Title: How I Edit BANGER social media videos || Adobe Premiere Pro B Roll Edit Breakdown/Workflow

It's literally a sound effect of coffee beans being dropped, so that's perfect for this.
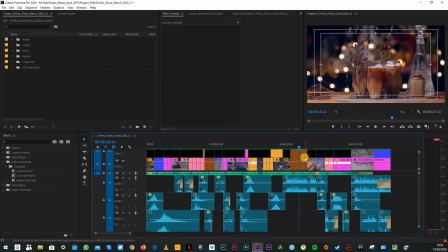(13:03)
Originally I cut it up to match all of the different cuts, but that felt too busy, and because the visuals are so busy, I just decided to have one simple sound effect running underneath it all,
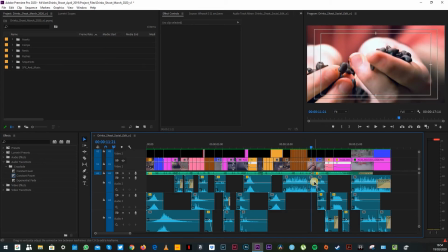(13:15)
and that worked really well. Then here we've got the sound effect of hands going through gravel. So what I did with that was I took the pitch down so it wasn't so top end, and I slowed it down a little bit to give it a little bit more of that slow motion feel, add a little bit of reverb, and that sounds like coffee beans going through someone's hand.
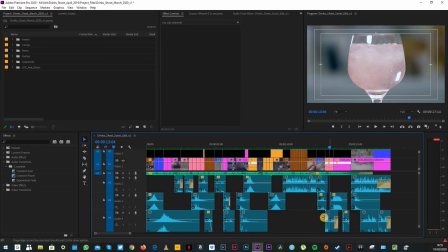(13:36)
So that's good. Here, simple ice going into a glass. This one was quite fun to do, so I've got a sound effect of a fizzy drink being poured. So because this clip is speed ramped, I speed ramped the audio as well. So it's fast at the beginning as the liquid is being poured, and then it slows down for the fizz sound effect, and I found that quite immersive.
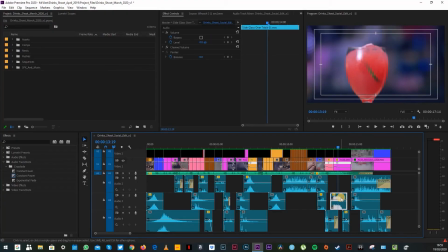(13:59)
I felt like I was there. This one is the sound effect of a glass being slid over a table, which is exactly what you're seeing. I sped it up a little bit because the sound effect was a bit longer than the visuals, so I sped it up and added some reverb and took the pitch down so that it matched the visuals a bit more.
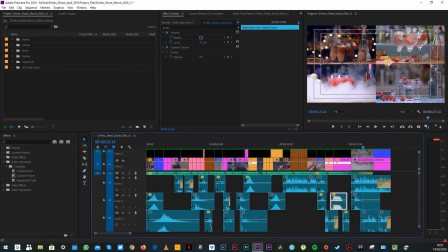(14:17)
This one, relatively simple. I've got the sound effects of what's happening in all 4. So I've got the coffee beans dropping, ice dropping, fruit dropping, all of that stuff. But rather than just play them all out underneath each other, it felt a bit better to cut them up so that the ice and the fruit aren't dropping at the same time necessarily.
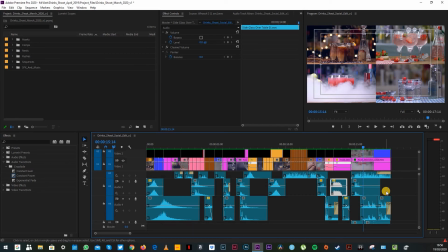(14:36)
That just makes the sound a little bit more interesting if you stagger it out just that little bit. And that's it. That's basically what I did for this edit. I will say, when we were on set, the 2 most important elements in that shoot, for me, were the set design and the lighting. The set design, we spent ages on.
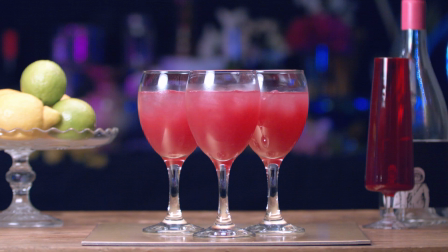(14:56)
You can see, if you freeze frame it and have a look at some of those shots, that everything that is on set is relevant to those drinks. So the colours feel right, the content feels right, and for the lighting, we changed every single setup so that it all felt different. So some of it feels like a bar, some of it feels like it's summery, some could be at home, and that again just makes it more interesting visually when you're cutting between those drinks. So I really hope you enjoyed this video. I hope you learnt something from my editing process for this one. If you've got any questions, please hit me up in the comments. If you liked this video, then please give me a like or subscribe. I always appreciate that. And I hope to see you in the next one.